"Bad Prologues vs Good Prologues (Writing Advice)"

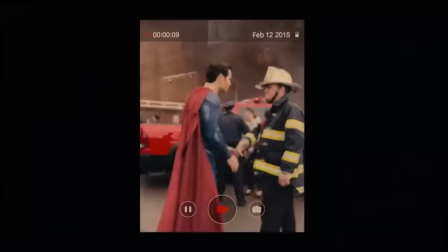Get ready, because today we're going to talk about what separates bad prologues from good ones.
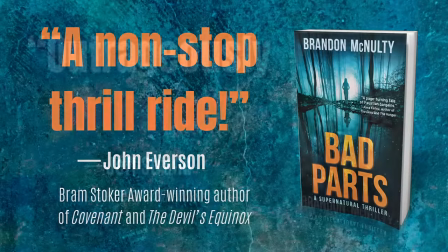What's up guys, my name's Brandon McNulty, I'm the author of Bad Parts and Entry Wounds, and welcome to my writing channel.
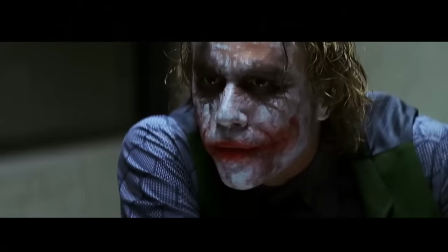So a couple months ago I did a video on bad dialogue versus good dialogue, and a lot of my viewers loved this video, especially the format.
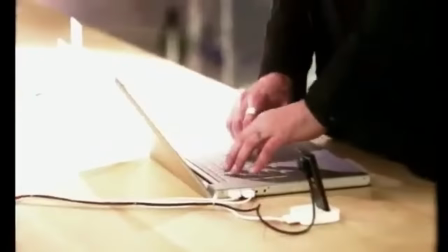Basically what I did, I explained how to write dialogue, then I gave some examples of bad dialogue,
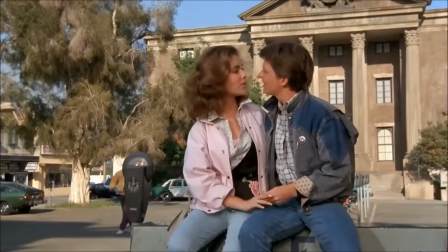and I explained why they sucked, and then I gave examples of good dialogue and I talked about why those worked.
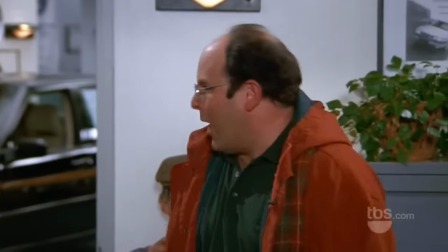And a lot of people love this format, but because I'm an idiot, I didn't think to actually revisit the format again until today.
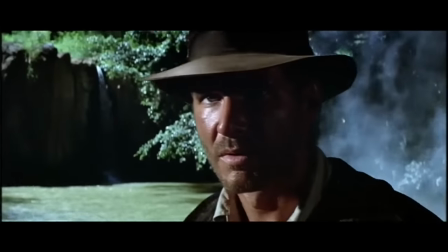And we're going to be talking about prologues today. One of my subscribers requested this video, so we're going to talk about prologues.
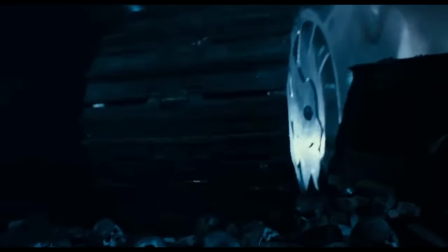And first off, I want to say right up front that there is nothing wrong with writing a prologue.
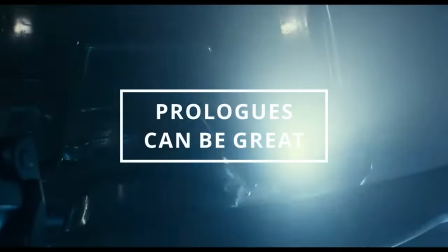There is nothing wrong with including a prologue in your story.
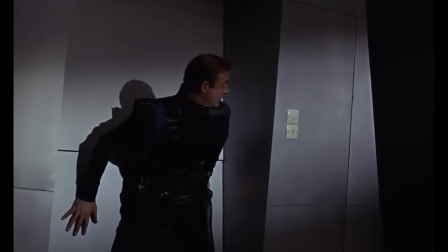There are a lot of people out there who give writing advice, whether it's on YouTube or whether it's industry professionals or just college professors, whoever it may be.
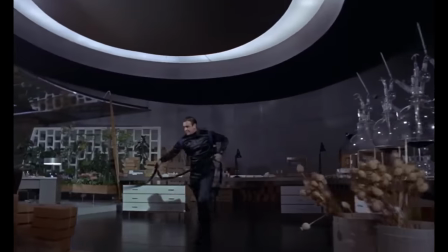A lot of people out there seem to think that these prologues are terrible things and they should never be included in your stories.
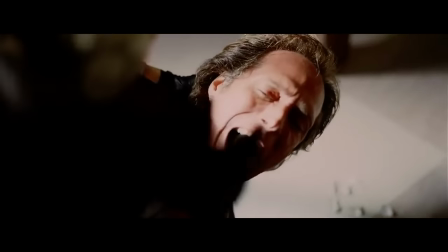But the good news is you don't have to listen to these people. And if you feel your story needs a prologue, include it.
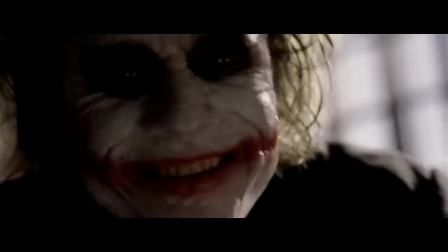If you feel you can write a good prologue, include it. And that's the key thing to remember. As long as you write a good prologue, you can get away with it.
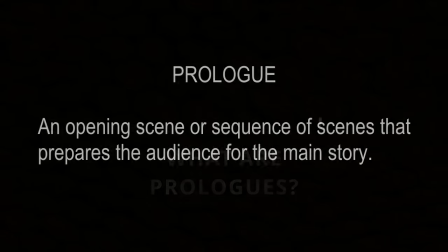Anyway, just so we're all on the same page, what a prologue is, it's an opening scene or sequence of scenes that prepares the audience for the main story.
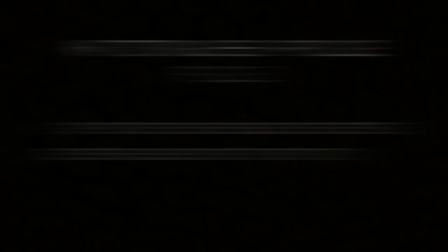Typically a prologue is going to feel a little disconnected from the main story. That's because prologues usually take place outside of the regular context of the book.
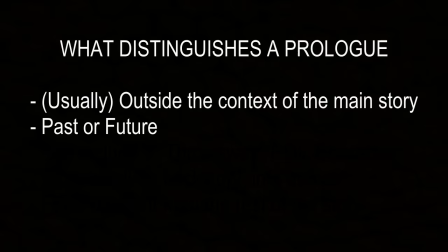They may take place many years before the events of the story, or they may take place in the future, or they may be from the point of view of a character that we don't get to see again in the book.
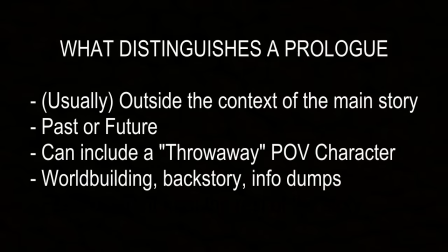Or they may involve world-building, backstory, info dumps, and it just might feel different from the rest of the story. And this is why a lot of people don't like prologues, because they just feel disconnected from the story, but as far as I know,
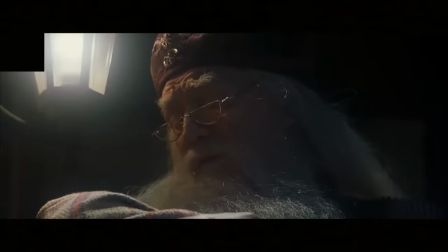prologues didn't stop people from watching Game of Thrones or reading Harry Potter or watching any number of movies that include them.
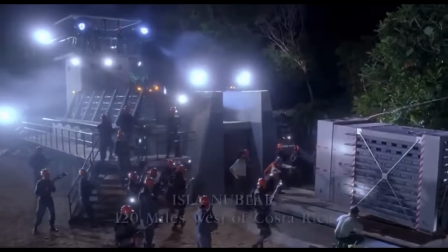So the important thing to remember is that you can get away with a prologue, you just have to write a good prologue.
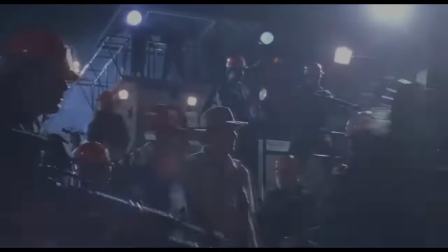And what good prologues do, they do a number of different things. You don't have to do all of these things in your prologue, but it helps if you can do some of them.
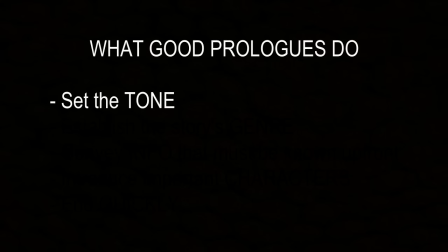Some things that good prologues do, they set the tone, especially when the opening of your main story can't set the tone.
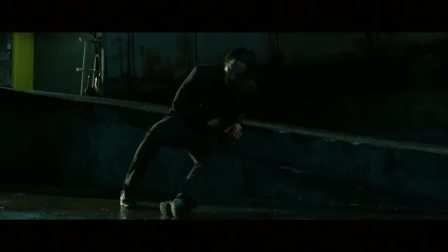Think about John Wick. It opens up with that prologue where we see him battered and bloody, and we get a sense that this is gonna be a gritty, nasty movie.
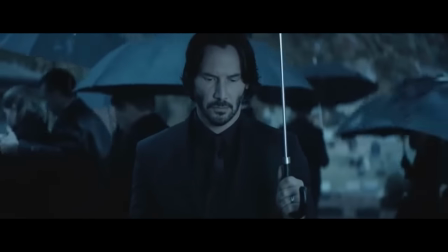But the actual story opens up with him at his wife's funeral, And if we just opened with that,
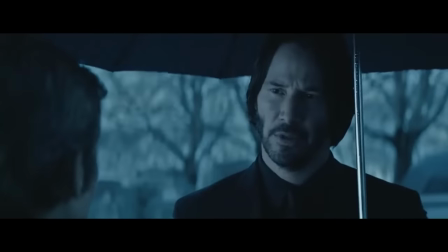we'd get the sense right off the bat that, okay, the tone of this story is going to be dark and depressing rather than dark and exciting.
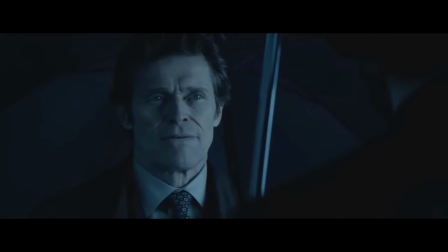So sometimes it helps if you could stick a prologue in front of your main story just to hint at what the tone is going to be.
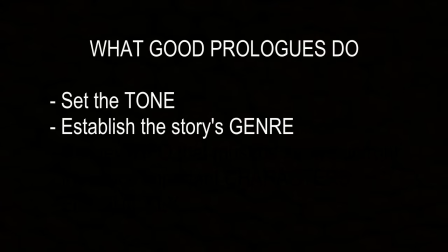Another thing good prologues do, they establish the genre when the opening of the main story can't do this.
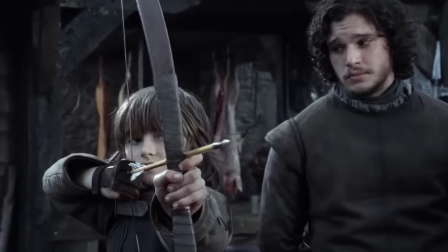And this is what Game of Thrones does. Game of Thrones is, of course, a fantasy story.
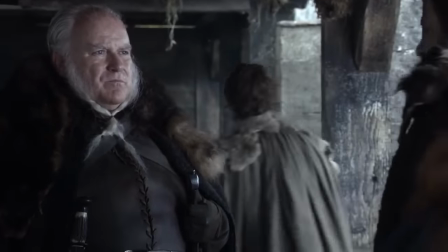And most of the early episodes of the show are gritty realism without much fantasy element.
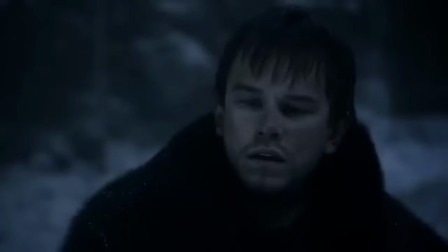So in order to send the message that this is in fact a fantasy story, the show opens up with a scene where we get some fantasy, some supernatural elements.
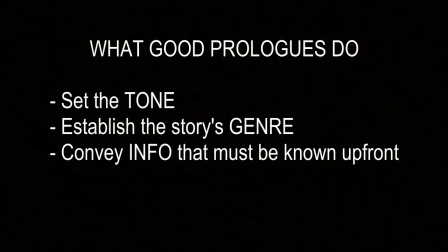Another thing good prologues do, they convey necessary info that must be known prior to the main story. Things like world building details, backstory details, and so on. And what they especially do, they do this through showing us a scene.
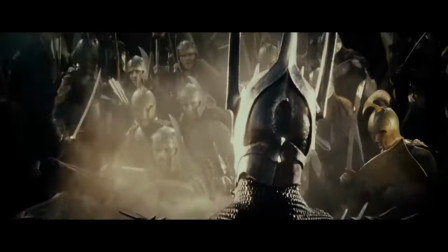They don't just dump this info on this, but they actually show action going on, characters interacting, things happening.
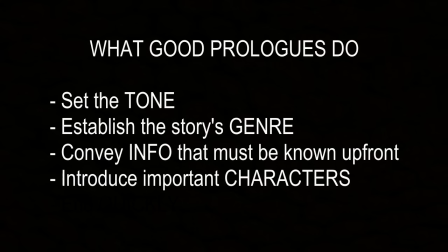Another thing good prologues do, they introduce or reintroduce characters who will factor into the story, whether it's your protagonist, your villain, or side characters.
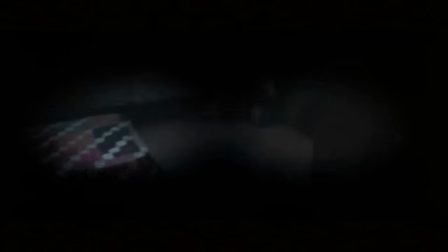The movie Halloween is a great example of this. It opens up with a prologue where we get to see the story through the eyes of a young child, and we see this child murder somebody.
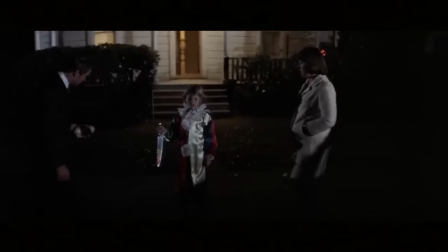And that child, of course, ends up being Michael Myers, who is the main villain in the main story.
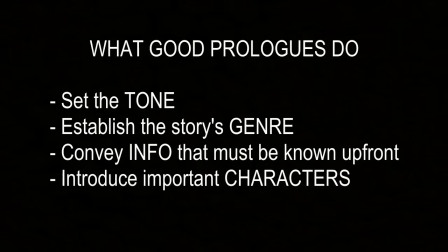And then finally, the last thing that good prologues do, they don't overstay their welcome.